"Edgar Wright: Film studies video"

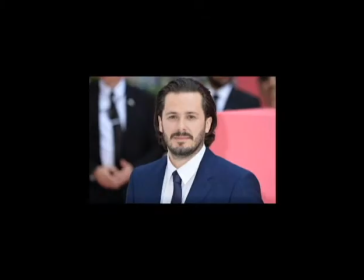0:00 Edgar Wright is an English film director known for making action comedy films.
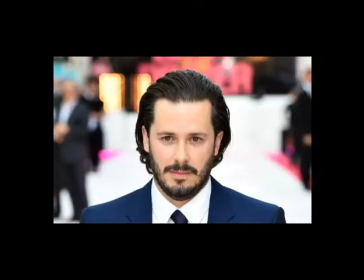0:06 He was born on the 18th of April 1974 in Dorset. His career started with short films, then he moved on to make his first feature-length film, which was A Fistful of Fingers, in 1995.
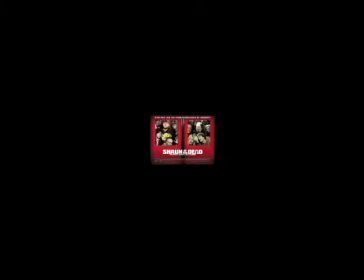0:19 You probably have heard of him, because he is quite famous. Shaun of the Dead is one of his most popular and famous films, but did you know it was inspired by a particular episode of Spaced, which starred Simon Pegg? Since then,
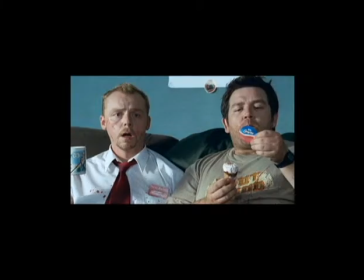0:34 Simon and co-actor Nick Frost have starred in Edgar Wright's films such as Shaun of the Dead, Hot Fuzz and The World's End.
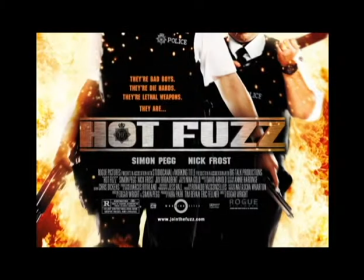0:42 Today I'm going to be discussing the micro-elements of film form in Edgar Wright's movies. So I'm going to start with editing in a scene in the second film in the Cornetto trilogy, which is Hot Fuzz. It's the travel scene, where Sergeant Angel moves to his new location.
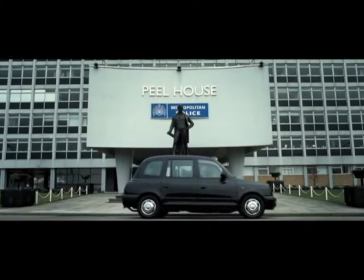1:01 So instead of just a boring travel montage with lots of kind of long wide shots of a vehicle,
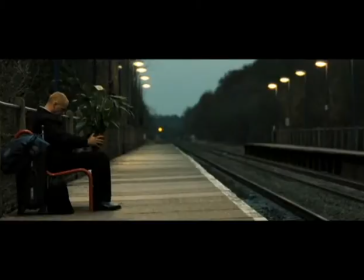1:10 in this case it's a taxi in some parts and a train in others, but moving closer to the destination,
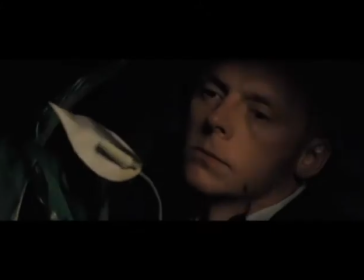1:17 he actually uses lots of short, sharp, quick shots,
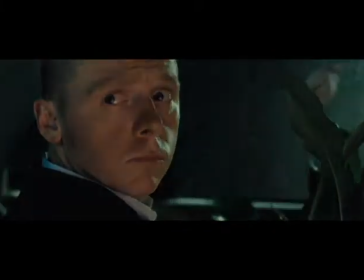1:23 which is really good because it's just something different and keeps it really fresh.
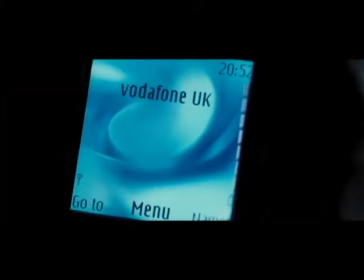1:28 Some of them you may think are repeated, they're just really similar. They don't properly show the actual taxi.
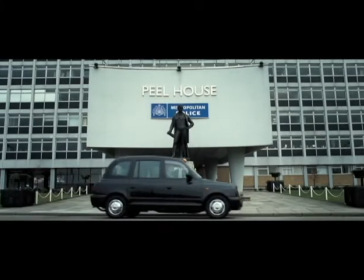1:36 Instead, it just cuts a couple of times to a close-up of the taxi logo on the top of the vehicle.
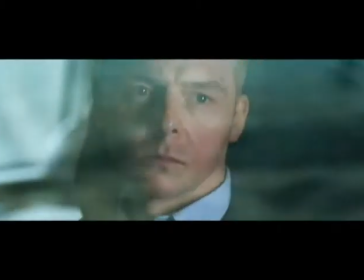1:43 And also, he uses a phone in a couple of the shots.
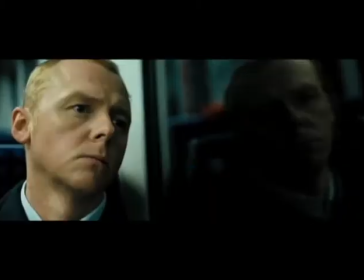1:48 You can see the bars of the service bars of the phone on the top right-hand corner of the phone,
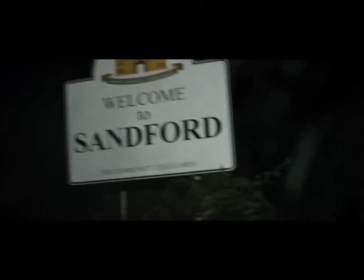1:54 slowly going down as he slowly starts to get further away from the normal city society he's used to, and shows he's leaving the area and getting further away. So the second part is he uses cinematography. I'm going to be using the pub scene near the beginning of Hot Fuzz to show this. So it starts showing Sergeant Angel reading a newspaper, and the camera moved gradually towards him. It's a medium shot because we see the character, which is Angel at this point, in the middle reading the paper, but we also see background of the bar, and we can, in the background we can see Danny buying a beer, but at this point we don't actually know who he is. We're not actually sure if he is going to be a main character or not. The camera then swings around a few times, showing people drinking and, having a good time in the pub. And then gradually Sergeant Angel starts to realise they are underage. The camera moves towards him and it becomes a close-up shot, just so you can see his expression and possibly his surprise about this. And then there's, as he sort of realises what's happening and the surprise kicks in, there's like a big light shining in behind them. Third thing is sound in the pub fight scene in Shaun of the Dead, which is one of the most popular, kind of famous scenes in the film. It is quite funny, really. So at the start there's an eerie noise, which is from the zombies in the background there, basically surrounding the tavern, the Winchester pub, which gives it quite a creepy feel of the zombies making their weird zombie kind of noises. And then out of nowhere, the jukebox starts playing. It plays Queen's "Don't Stop Me Now," which is, I think it works quite well because it's such a jolly song, such a fun, upbeat, bouncy song, and if you think about it, it's such a dark situation they're in. They're being surrounded by hundreds of thousands of zombies, and what do? And then out of nowhere, the landlord or the pub owner who works there, we briefly saw him earlier in the film, appears. Obviously he's a zombie, so they briefly work out what they're going to do, and then they start hitting him with they start hitting him in the beat of the music, We can also hear other points where zombies are breaking into glass. And yeah, it's hard to hear. There's like an eerie sound all the way through. It seems there's a constant beat through the whole scene, whether the three main characters are hitting the fella with the sticks from the pool table, but also there's zombies growling, and
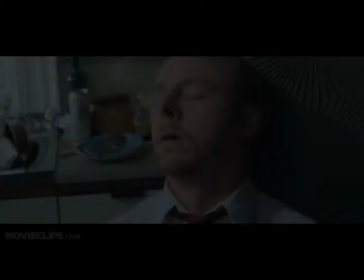6:10 the final part is mise en scène.
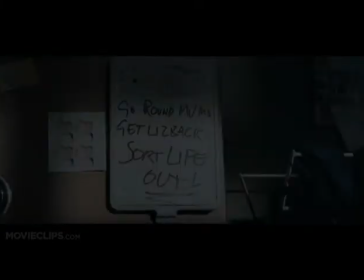6:13 I'm using a scene from Shaun of the Dead, another popular one, which is Shaun going to the shop.
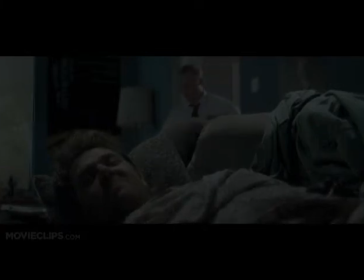6:20 Not the first time, the second time, because if you notice,
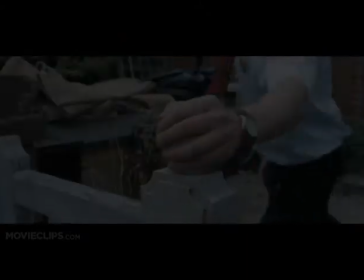6:25 it actually replicates one of the scenes from earlier in the film when he walks to the shop.
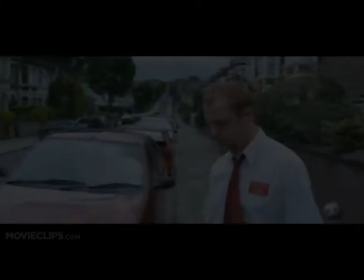6:30 All one very long shot.
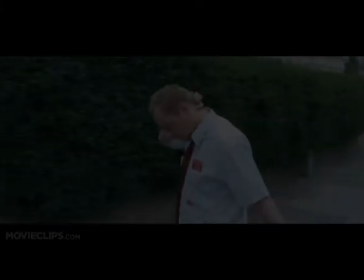6:35 Yeah, it just replicates it, but basically in this version, everything is now in this new zombie world.
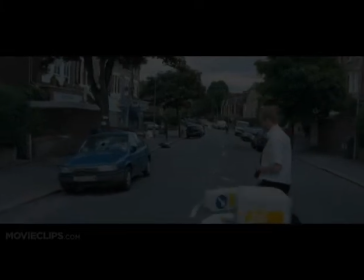6:43 There's dead bodies laying about. There's people that are still human, like running away.
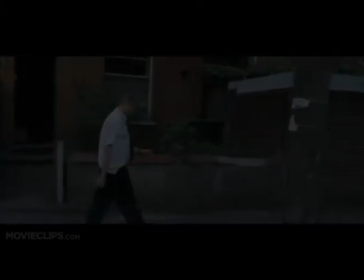6:50 And in all of this, Shaun is oblivious. Just to show how drunk he was the night before.
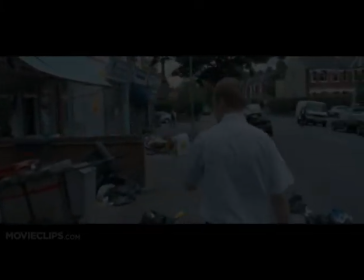6:57 So it starts inside the house. Shaun asleep in the kitchen, which is very messy.
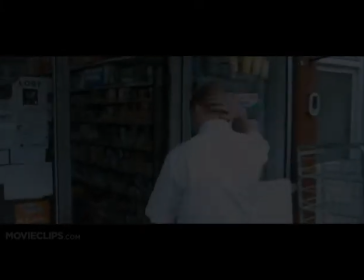7:04 You can see in the background pots and pans laid about, beer cans. And he then wakes up.
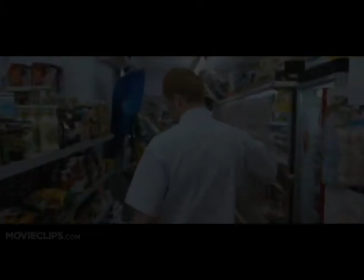7:11 He moves into the living room where you can see Ed half asleep on the sofa,
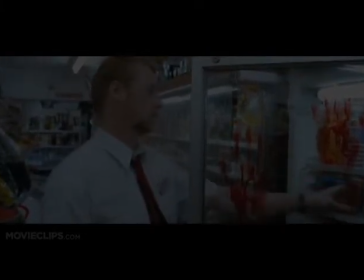7:17 and he is asked if he needs anything from the shop.
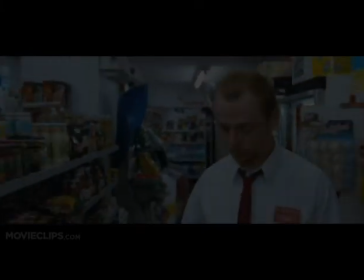7:23 Obviously his famous shopping list, which is a cornetto.
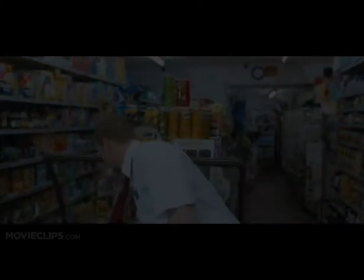7:27 And you can tell by Shaun's character movement and expression that he is very tired.
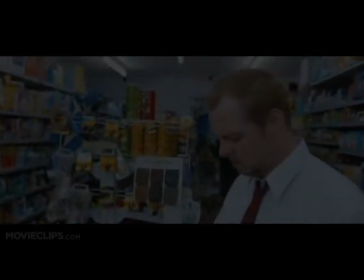7:33 He stumbles.
Have you got any papers?
He can't even get in the living room. He barely makes it to the entrance of the lounge.
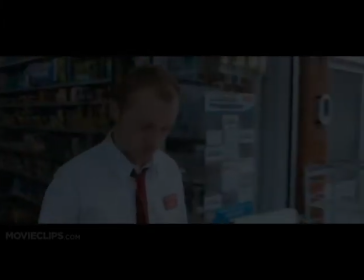7:42 And there he stands to ask Ed what he wants. Then it cuts to the garden gate.
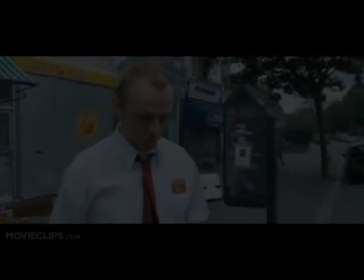7:48 Of course, this is a replica of the scene earlier in the film,
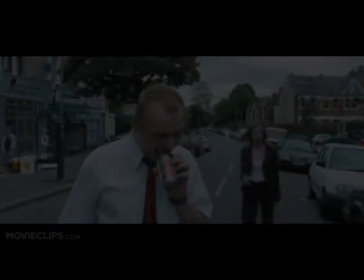7:53 and he walks slowly out, half expecting to be hit by a ball,
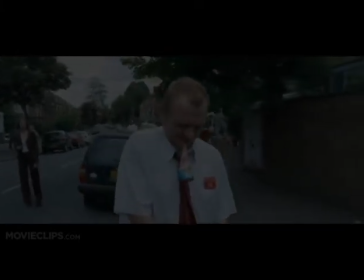7:59 because that's what happened last time, but of course at this point it doesn't.